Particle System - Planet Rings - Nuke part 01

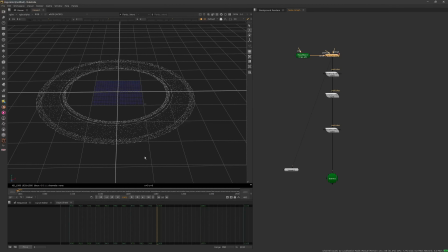4:06 I'm trying to play with the forces and have it to have like a slight movement,
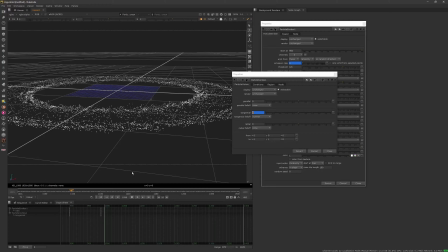4:13 because as we're changing per shot, I did not want it to be like a static stuff.
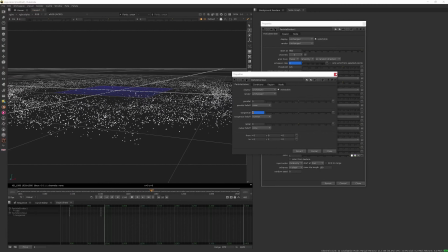4:19 I wanted to have a slow movement, and yeah, so that's what I'm doing here. And also I wanted it to be a little bit thick, so I did not want it to be like a very thin, because that's not how we work in real life. The rings of those planets like Saturn and so on, they are thin, but not like a paper thin.
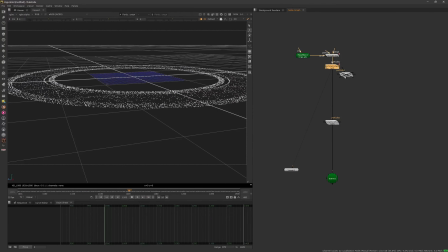4:43 So they have the ice or rocks or stuff, they are kind of also in a Y scale.
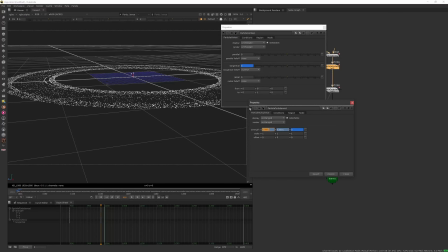4:51 There's a couple of them are higher, a couple of them are lower, and I'm trying to add more variation to that,
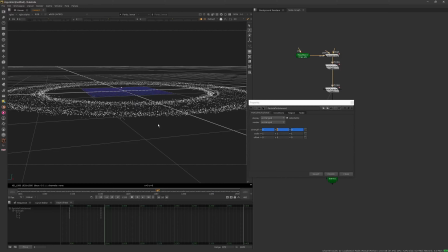4:58 but the values are very low. because I don't want them to go super high or, you know, to be super strange.
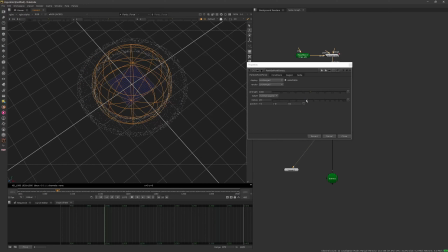5:08 Yeah, so I think the thickness was nice. So I'm adding like a force, which is the particle force, to avoid them to go into the center, because as I was rotating them, they would eventually converge to the center of the force.
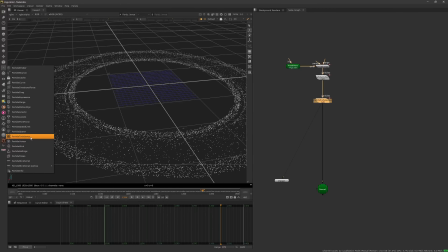5:24 So that's why I added a force to avoid that. So here I'm trying to play with that again, and you guys will see that, you know, I'm trying several things. One other solution that I came across, because I was having difficult time to control
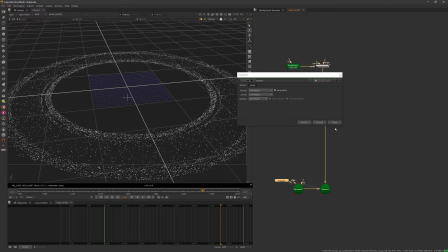5:44 you know, the movement, and to avoid them to eventually from shot to shot, you know, to have like a continuity,
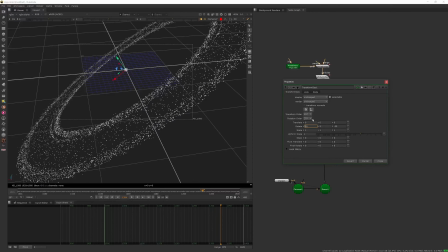5:51 to avoid the ring from looking very different. So one of the solutions is to just rotate as a geometry, and that's what I'm testing here,
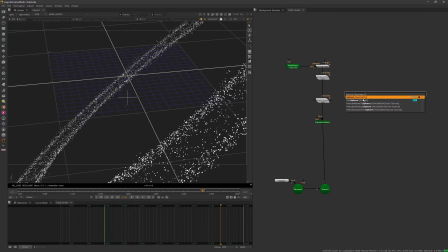6:00 which is to create like a nice composition and rotate the whole ring
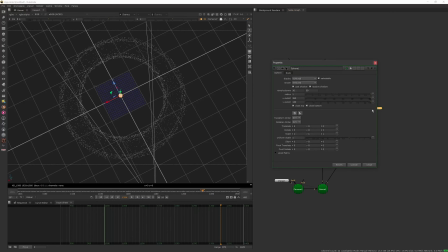6:09 together, the whole particle system, instead of making a force rotating it. Eventually try to have like a transform geo rotating the whole thing,
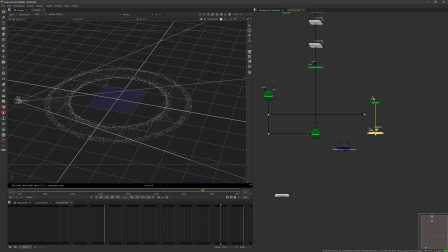6:23 and I think it went it was kind of a nice solution.
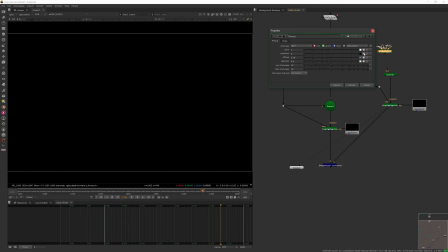6:34 So, you know, you need to decide what path to go in a case like this.
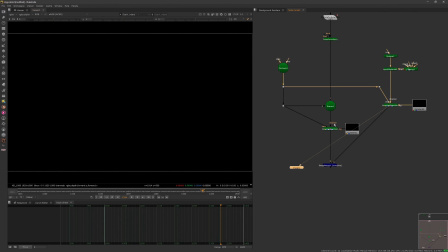6:42 If you go for in a very expensive way, I mean like render farm way, render farm heavy way,
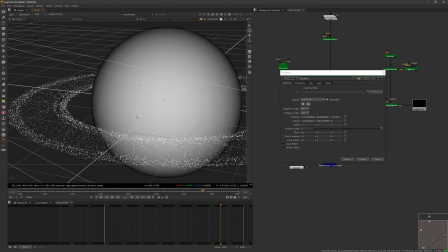6:49 and if you don't achieve the goals, it doesn't make any sense.
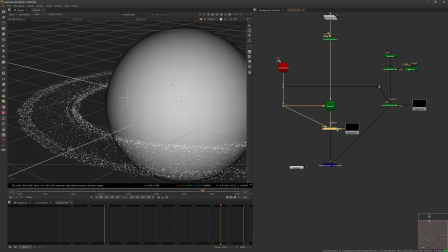6:56 And if I have the whole particle system alive and moving,
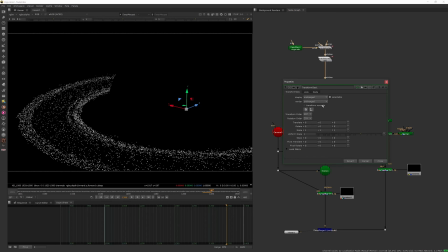6:59 but when I make them they rotate, I cannot control it from shot to shot. That well also doesn't make a lot of sense. So the task here is to have both, like one that looks good, and I also can control it easily.
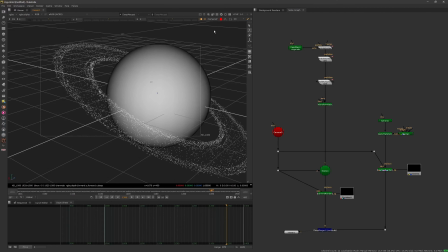7:16 So rotating the whole stuff seems to be a good solution.
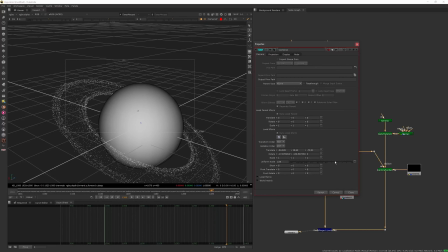7:23 You know, in reality it will be like a tiny rotation in a transform geo, which is good. I made like a sphere in the center just to pretend it would be like a planet, and also to give more a sense of a scale. And eventually in the part 2 of this video, guys will see that I eventually made a much bigger ring,
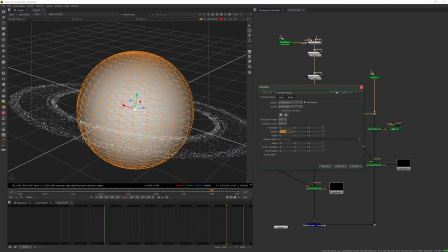7:48 because the rings of those planets, it looks like they are like more visible when they're close to the
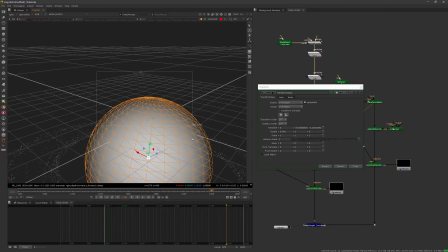7:57 planet itself, but they can also be mega giant and spread, you know, like thousands and millions of kilometers.